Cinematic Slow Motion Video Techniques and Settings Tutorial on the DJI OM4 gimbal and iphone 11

Hi all, I'm Age from Liquid Earth, a channel all about video and photography. Today we're looking at slow motion, we're going to look at the moves, the techniques and all of the settings to get some great slow motion to make some really special footage.
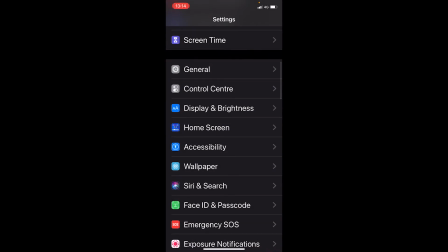(0:12)
The first thing we'll do is just go through the settings and show you the settings that I use and there are generally some fairly good settings for slow motion. I'm on an iPhone 11 and going into my camera settings we can choose the slow motion options and it'll be similar on
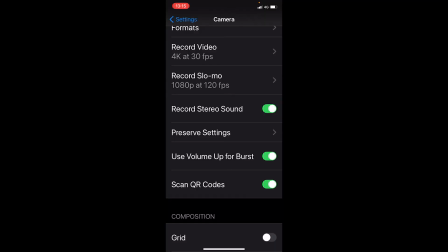(0:28)
an Android go into your settings and have a look what options you've got if you have a fairly new phone then should have all the settings that I'm seeing here but
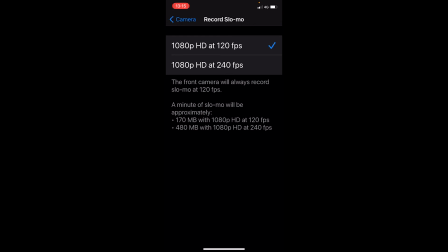(0:35)
an older phone may not have all of the settings but you should still have some slow motion options so on the iPhone I have record at slow motion and it gives me a couple of options do I want to do it 120 frames per second or 240 now our normal timeline is 30 frames per second so if you're choosing 120 then you're going to get four times as many frames as you need meaning you can slow it down
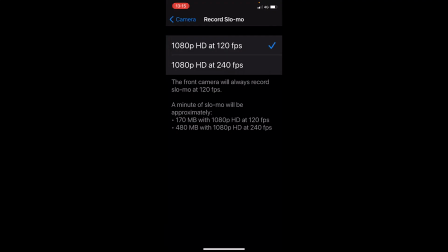(0:58)
by up to four times and that's generally what I use but you also have the option to do 240 frames per second and that's eight times slow
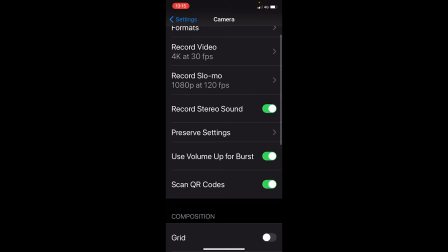(1:06)
motion slowing it down by eight times. Under your normal settings recording video you might also have 1080 at 60 frames per second and again because we're shooting in 30 frames per second 60 will give you twice as many as you need so you can halve your footage or slow it down by two times and 60 frames per second is a good option if you want to play at normal speed or you may want to slow it down you're not quite sure and that's because you can speed up slow motion so 60 frames per second into 30 to make it normal speed quite easily but if you try and reverse that and take normal speed and slow it down you've only got 30 frames per second to start with and what happens is it will go to 15 frames per second 8 frames per second and it will start being jerky or jumpy and just won't look smooth enough. So bear that in mind when you're using slow motion. Most of the footage I'm going to show you will be in 1080 at 120 frames per second, so that's four times slow motion.
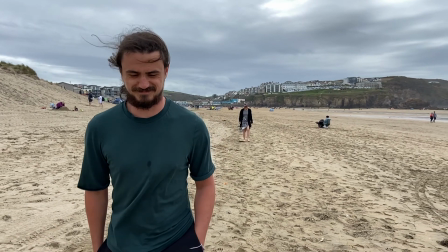(2:06)
So let's take a look. Now this is tracking, so we're following our subject. You can do that from in front or behind and again mix that up with some different angles.
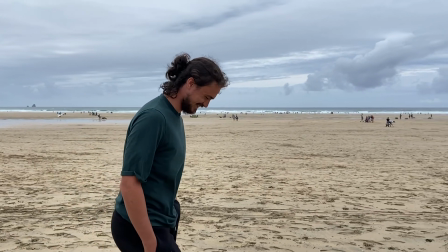(2:14)
So coming from the side, from high or from low or combine the two and have a low to high shot or vice versa.
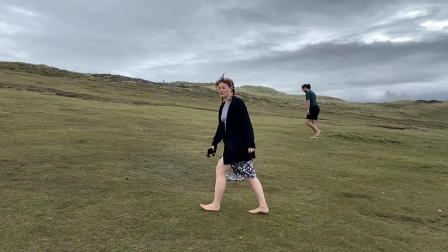(2:24)
So an establishing shot here seeing the overall scene but then closing in for
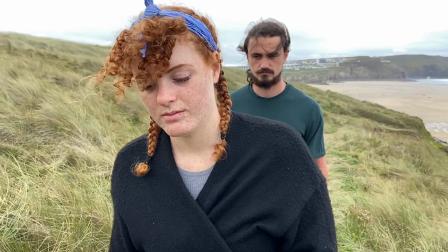(2:29)
a bit of detail all in slow motion using tilt locked or pan follow in some gimbals.
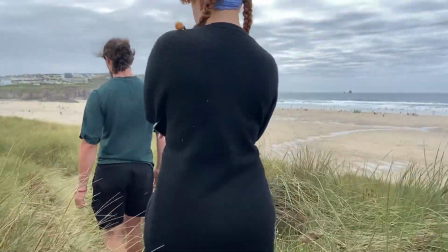(2:34)
Maybe add a bit of foreground interest like this shot here where I've used the grasses to just add a little bit more impact.
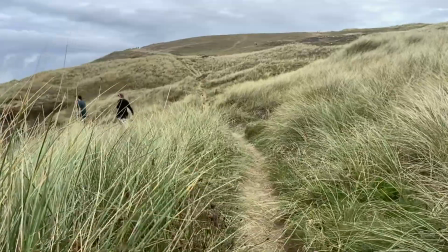(2:43)
And here's a reveal shot, so starting behind the grasses and then revealing the scene,
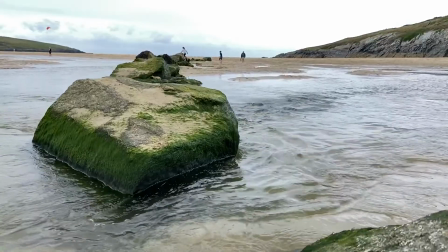(2:48)
or from low behind the rocks to reveal the beach, just going up, sometimes called a boom shot.
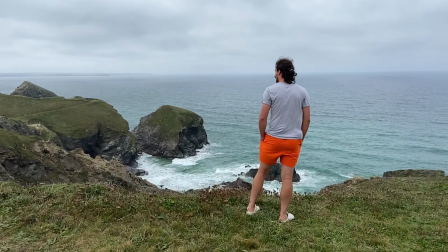(2:54)
And here again we're raising the camera up to see what the subject is seeing, or we can follow in and move in towards the subject like this one,
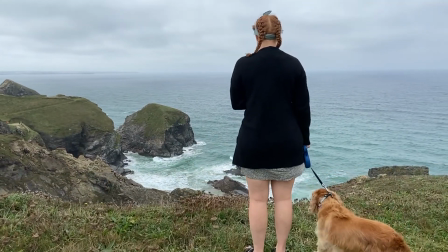(3:03)
moving in and up at the same time and seeing what our subject is viewing there in the scenery.
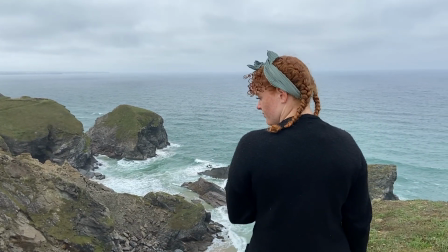(3:09)
This is the flyover in slow motion,
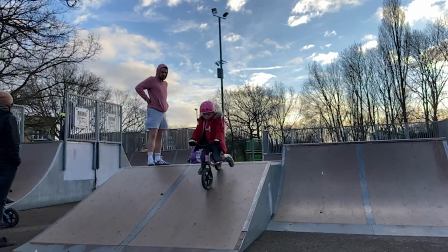(3:11)
so we're moving slowly towards and then moving the camera up and over our subject just to create a good bit of action.
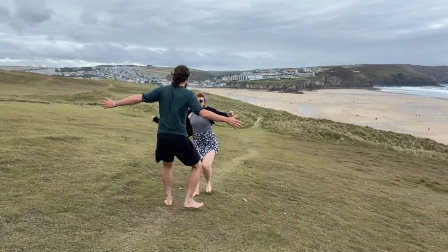(3:19)
Talking of action shots have a bit of fun with your footage so here's some action created here using standard follow mode.
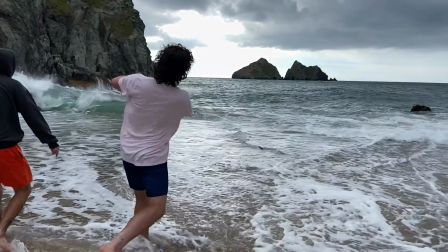(3:26)
Where there's movement or action there's often a good slow motion to be had.
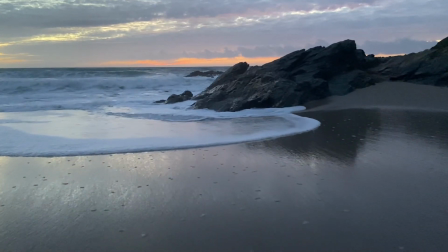(3:32)
Here we've got the tide coming in and we're moving forward so we're doing the opposite to the movement or you can reverse
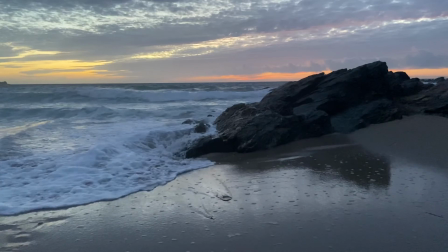(3:40)
that and you can follow the movement so here I'm moving back while the tide is following me or you can wait for the tide to go out for instance and then
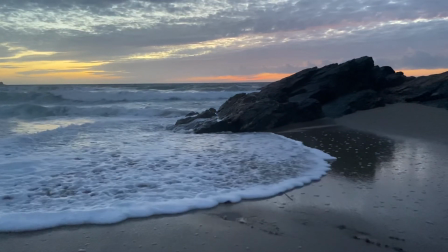(3:48)
just follow the flow of the water.
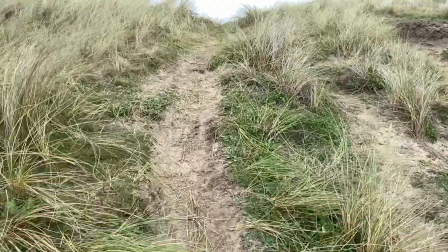(3:53)
We can use speed ramps to speed up some of the footage that may be a bit mundane for instance this horizon
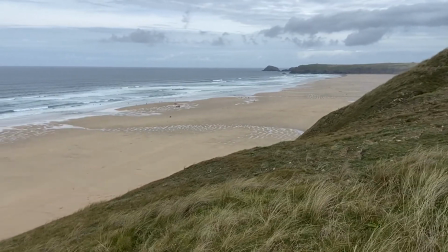(3:59)
we wouldn't want the whole 30 seconds but speeding it up with slow motion at the beginning or the end.
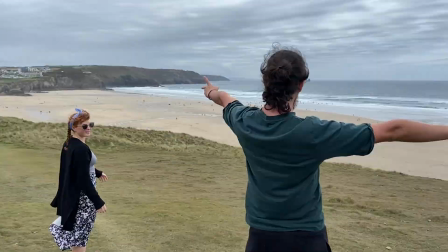(4:06)
An arc shot is where you move around your subject or person and often you'll speed up the centre part for effect.
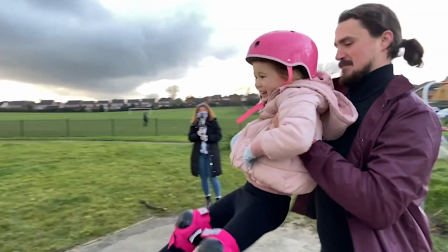(4:16)
Or you can speed up and slow down several times throughout a clip. This is a good example where Mila's being spun around.
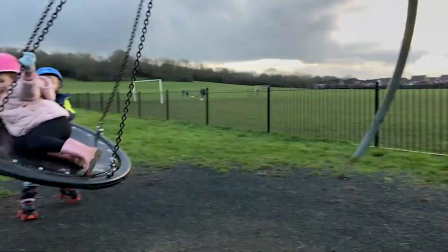(4:23)
Add some sound effects or some music and you can easily keep your viewer entertained throughout.
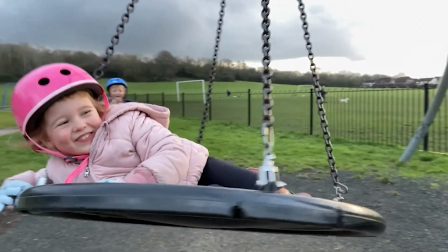(4:29)
Here we're just slowing down on Mila's face every time she spins around and the same for Max so he's
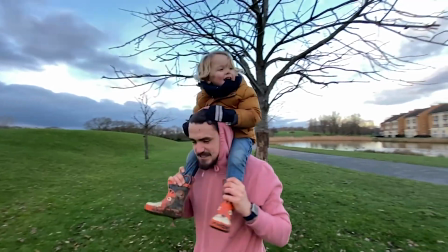(4:35)
spinning around and then we can show the result here a very dizzy child falling over.
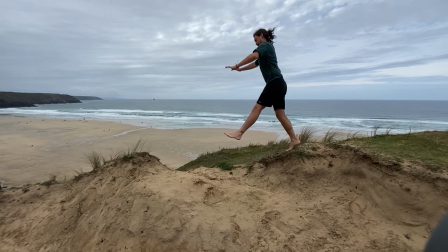(4:44)
Cutting your seams together is important so these are shot with two separate seams but
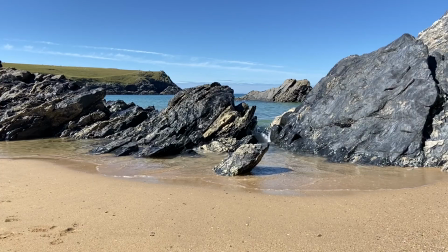(4:50)
we're cutting them together seamlessly and that's important to try and make sure they marry up with each other.
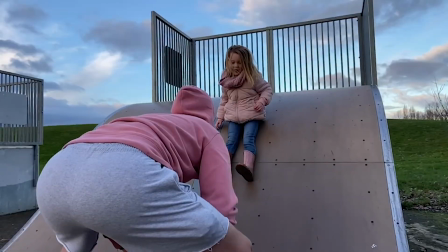(4:56)
So here we've got a shot at the side of Mila and a separate shot between the legs but all seamlessly put together.
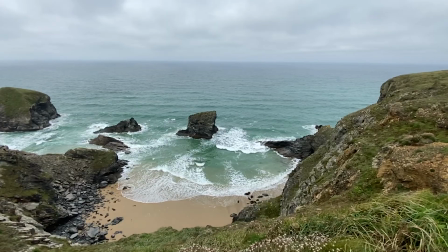(5:03)
Moving to the side creates a bit more interest so we've got some movement in the water and
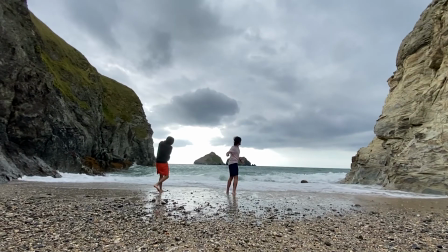(5:09)
we've also got some movement at the side or action shots moving to the side.
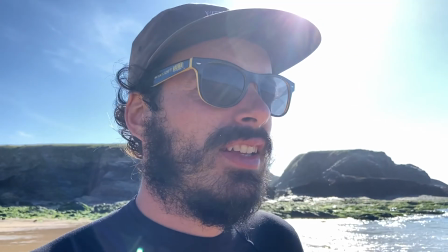(5:14)
Here's a sun flare or sunburst shot so shooting directly into the sun can add some really cinematic footage.
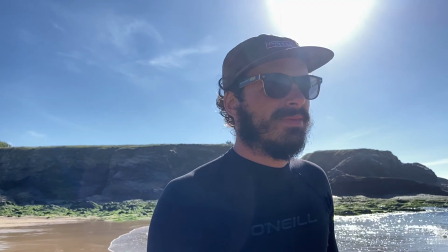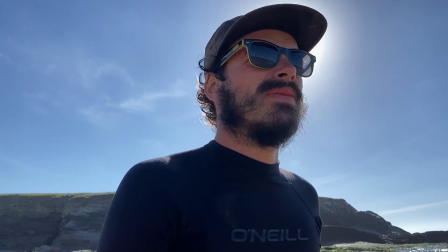(5:26)
If you contrast that with the other side, so the sun's towards the back on my right here,
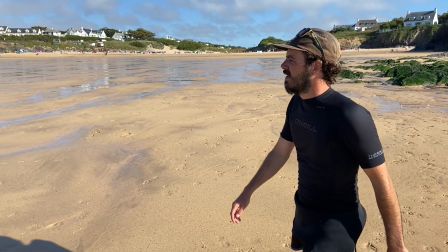(5:32)
the footage is okay but you're not going to get those sun flares or those starbursts.
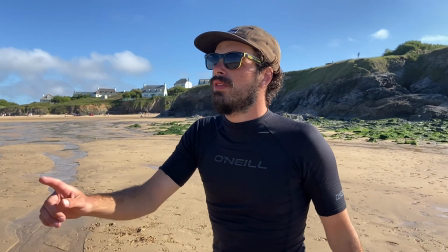(5:37)
So we go back again to the original angle, we can see lots of starbursts and sun flares in our footage.
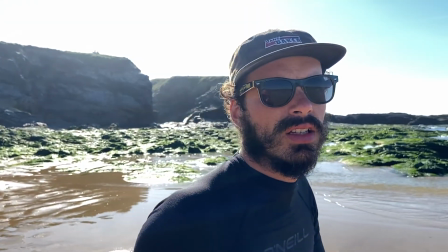(5:45)
Creates a really nice cinematic effect. Low angles or high angles changes up your footage.
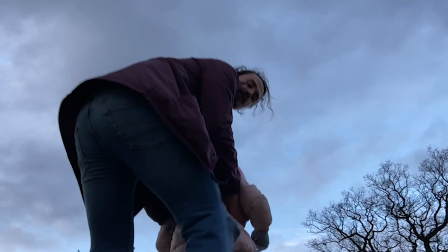(5:53)
Perspectives that you don't normally look at can make your footage look really unusual.
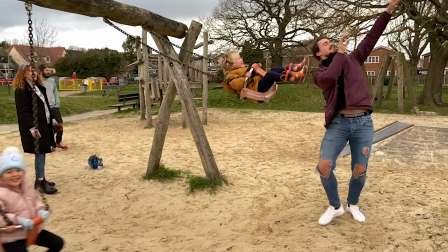(6:02)
Playing in the park, slowing that down, so smiling, laughter, action,
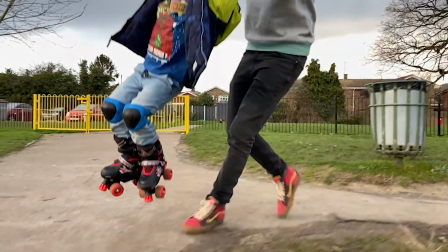(6:07)
these are all good for slow motion shots. starting with an establishing shot and then closing in for some detail and finishing off with the reaction shots here.
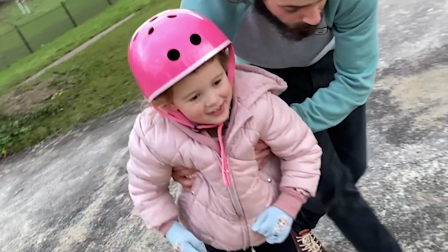(6:17)
This is inception or spin mode so we're spinning the camera around. I have other videos on all of the modes that you can use on your gimbal if you're using one.
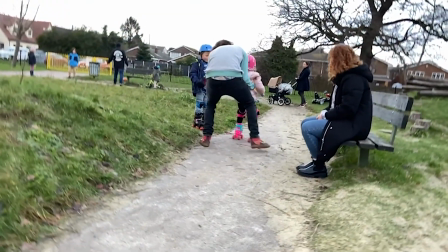(6:26)
Check out the description at the very end.
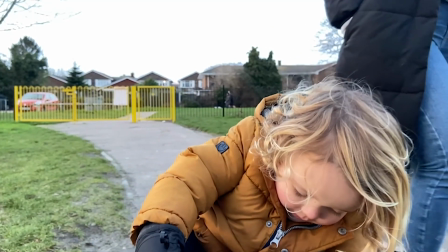(6:28)
Here we put a sequence together so it's a couple of minutes of video cut down into some clips using a lot of slow motion.
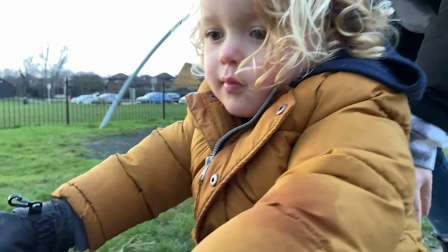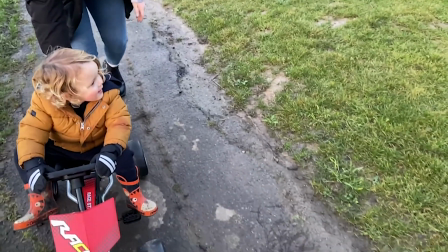(6:44)
Just filming this from eye level won't look good and it'll be quite mundane but cutting in with some close-ups looking at all of the techniques getting high
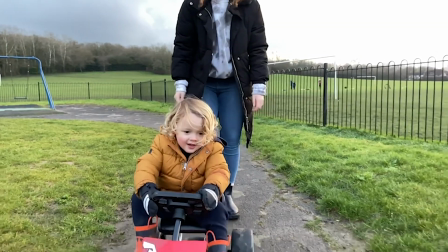(6:52)
getting low maybe cropping in with some nice detail most of this recorded in slow motion just to add a little bit of a cinematic effect
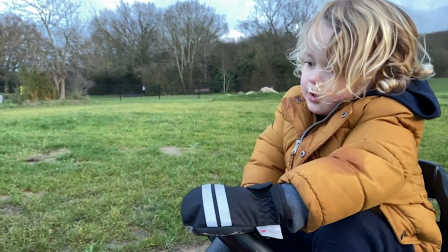(7:01)
to the footage. Same here so we're cutting this together just looking at the smiling faces of the kids.
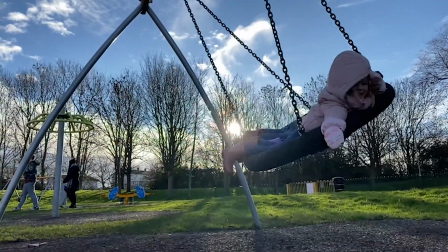(7:11)
Now this sequence is put together incorrectly because it doesn't flow so when we're moving up sometimes we're cutting and it's moving in the wrong direction.
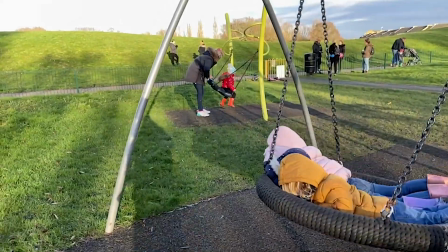(7:20)
So you can avoid that by making sure that you get your flow right so when the slides moving down cut to another where it's moving down.
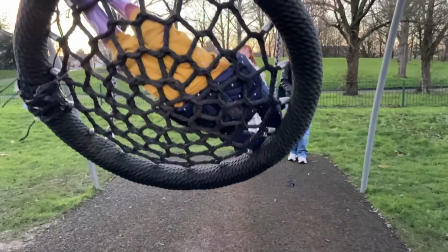(7:27)
Here for instance we'll show you another video this one where we've cut it together correctly so all the movements good and again we're using low angles,
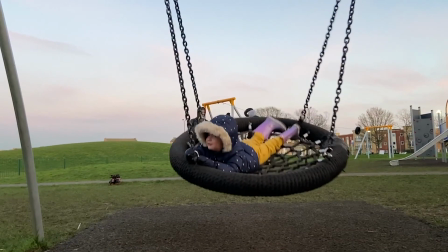(7:36)
high angles we're creating a bit of movement some unusual footage to put it all together so what was a couple of minutes long is cut into a
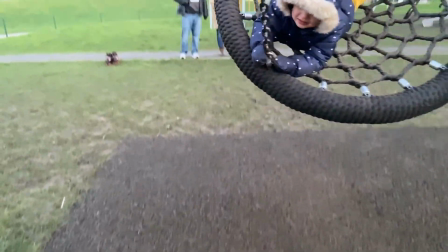(7:44)
few seconds with some clips looking through and looking at different angles while
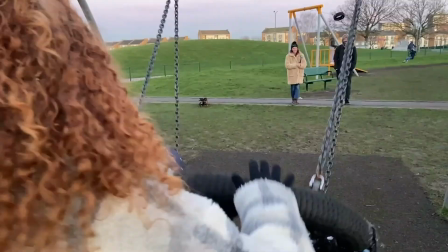(7:50)
editing I'm trying to make sure that cuts are seamless like this one and
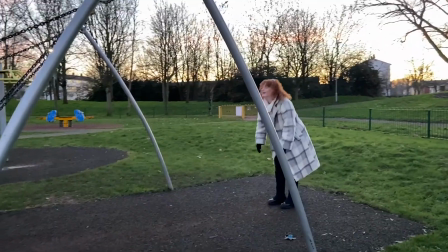(7:54)
I'm repeating a lot of the same techniques combination of wide angles and the close-ups and different perspectives and
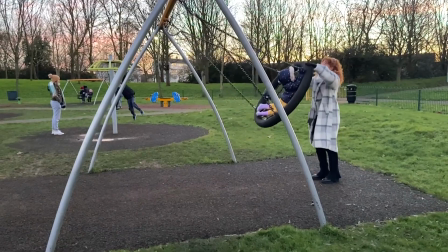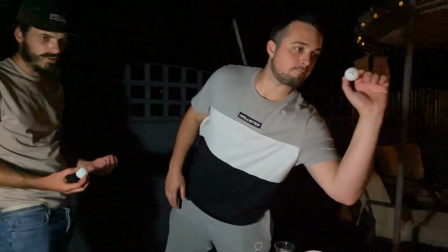(8:09)
then here's a little beer pong challenge in the garden at night using a lot of the techniques that we've described previously.